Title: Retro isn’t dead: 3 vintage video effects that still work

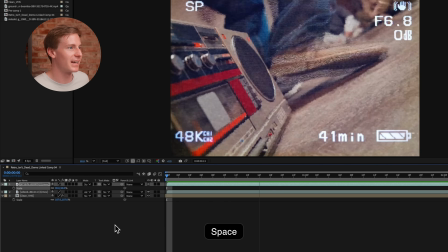(8:02)
And if we play this back, you can see it looks pretty good,
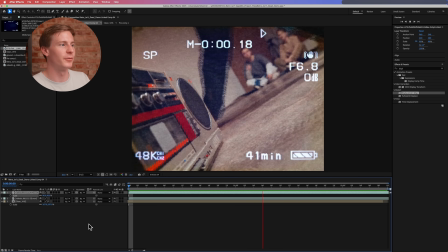(8:06)
but because we have so much distortion being applied to the footage, the heads up display, again, it looks out of place.
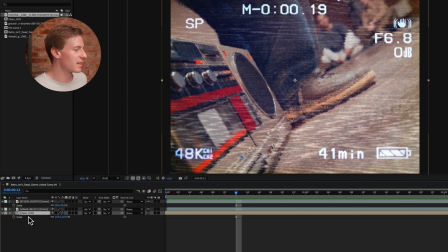(8:13)
So the last thing to really cement and bring all of this together, select your clean VHS layer and the displacement map,
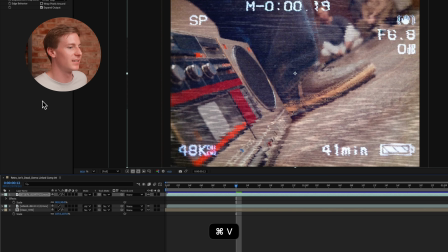(8:22)
and then go ahead and paste that same effect onto your heads up display.
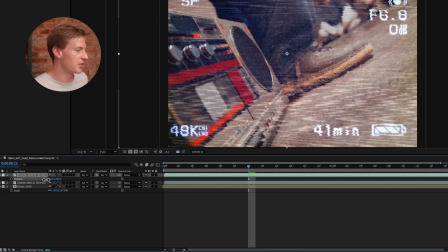(8:28)
And now with the effect applied, just go ahead and adjust your position slightly since it got shifted around a little bit with that past effect.
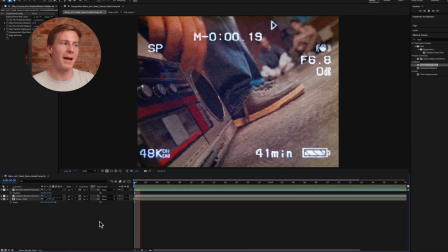(8:36)
And now the displacement map affects the heads up display,
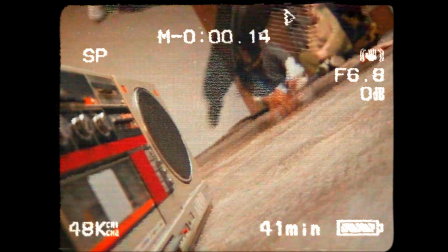(8:42)
it affects the footage overall, and I'm really happy with this final result. So this is your final boss VHS aesthetic. But if you were looking for a more filmic or organic feel, then stick around for part three of this video as I jump into DaVinci Resolve. For this last effect, we'll be taking a look at adding film damage and light leaks.
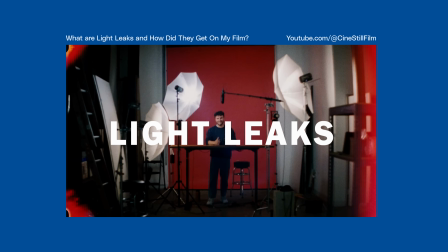(9:03)
Light leaks were really popularized in the DSLR era, which doesn't make a ton of sense to me since they're really from light leaking into a frame,
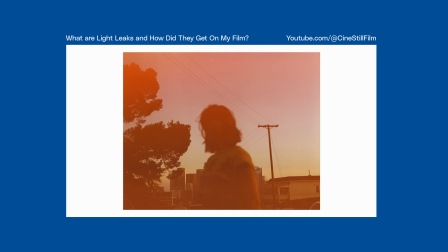(9:11)
probably because there are some bad seals or the film's being mishandled. And again, these are flaws. So really it comes down to the intentionality of using them maybe as a C camera, but there needs to be intention behind the shot.
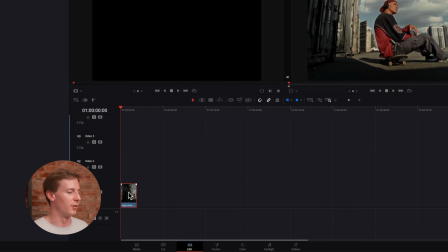(9:25)
With that being said, let's go ahead and jump into DaVinci Resolve. And we can get started on the color page.
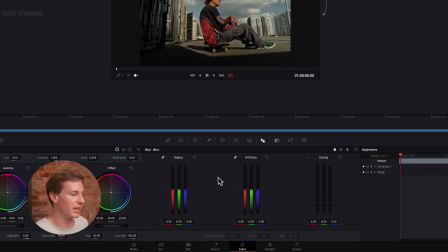(9:31)
So with our clip selected, the first thing I'm going to do is actually add a little bit of blur just to reduce a little bit of the sharpness that comes in.
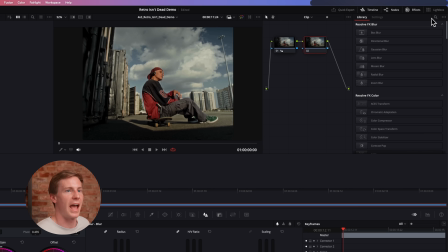(9:38)
Then create a new node, go up to effects and add camera shake. And drag that onto the node. Now there's a lot of parameters within this effect, but what we're trying to do is emulate gate weave. So that looks like small jitter, not chaotic handheld movement. This motion is looking really good to me though.
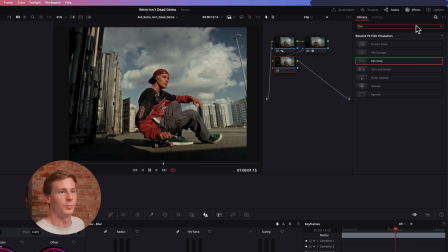(9:57)
So the next step is going to be to add a little bit of film grain. So you can just search for the film grain effect and slap that onto a new node. And we can keep the preset as 16mm. The opacity you can change to 0.75. This way it's not too on the nose, but does just add a little bit more grit to the footage.
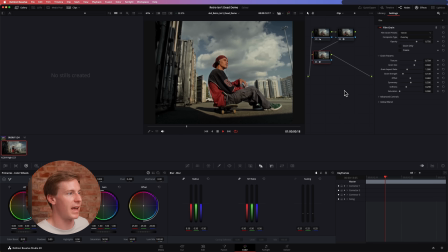(10:17)
And now we have the grain added as well as this gate weave effect.
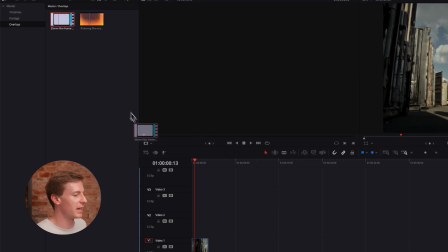(10:22)
So now jumping back into the edit page, go ahead and add your overlay onto video track 3.
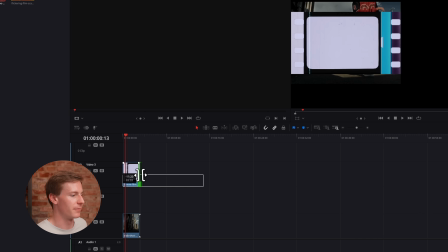(10:28)
And you can trim this to fit your footage as well.
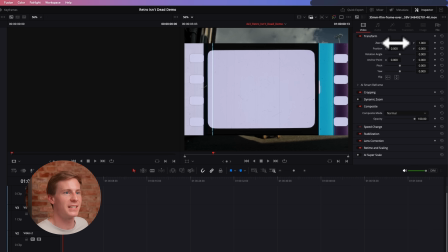(10:31)
And then come up to the inspector and resize to fit the composition that you're working with.
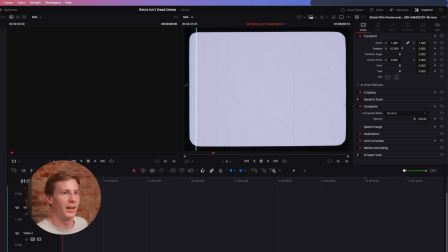(10:37)
My particular composition is sized as 4x3 to fit that classic kind of retro aesthetic.
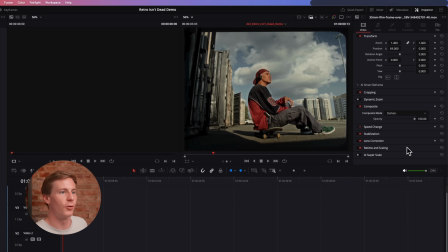(10:43)
And then under composite mode, come down to darken, or you might need to experiment a little bit depending on your overlay. Some work better than others. The goal is obviously to get your footage being seen behind a transparent layer as the frame is a black background. So darken works really well for my particular footage. The overlay is now looking really good.
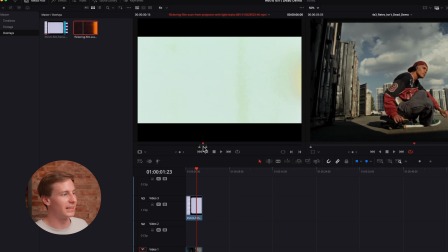(11:07)
The final step is going to be to add a light leak. And when I'm adding a light leak, I like to look for a section that has a lot of variance, a lot going on. Again, light leaks are best used when they're transitional elements. So just a lot of flashing towards the end for just a few frames is really what I'm looking for when applying light leaks.
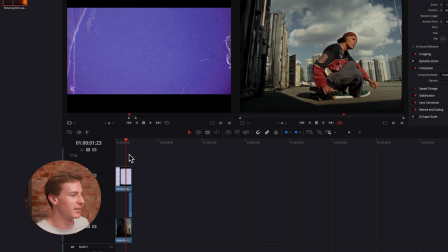(11:26)
So I found that section here. You can go ahead and drag it into your timeline.
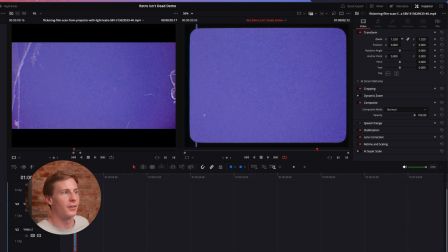(11:31)
And then you'll want to just zoom it to fit your entire composition and change the composite mode.
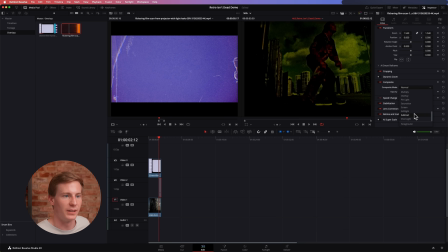(11:37)
For this particular one, I found that soft light works really well. So we'll go ahead and change the composite mode to soft light.
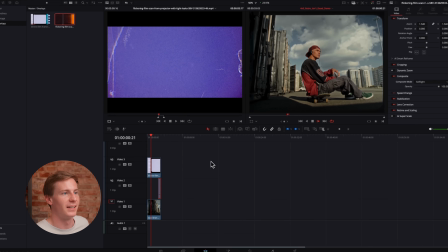(11:44)
And there you go. You have a few frames at the very end that serve as a little bit of a transition into the next clip. If you have any questions as you're experimenting with these effects in your videos, just leave them in the comments down below and I'll do my best to get to every single one. And if you're interested in downloading any of the overlays, like the examples that I used in this video, then head over to storyblocks.com where you can get unlimited stock media downloads for one set price.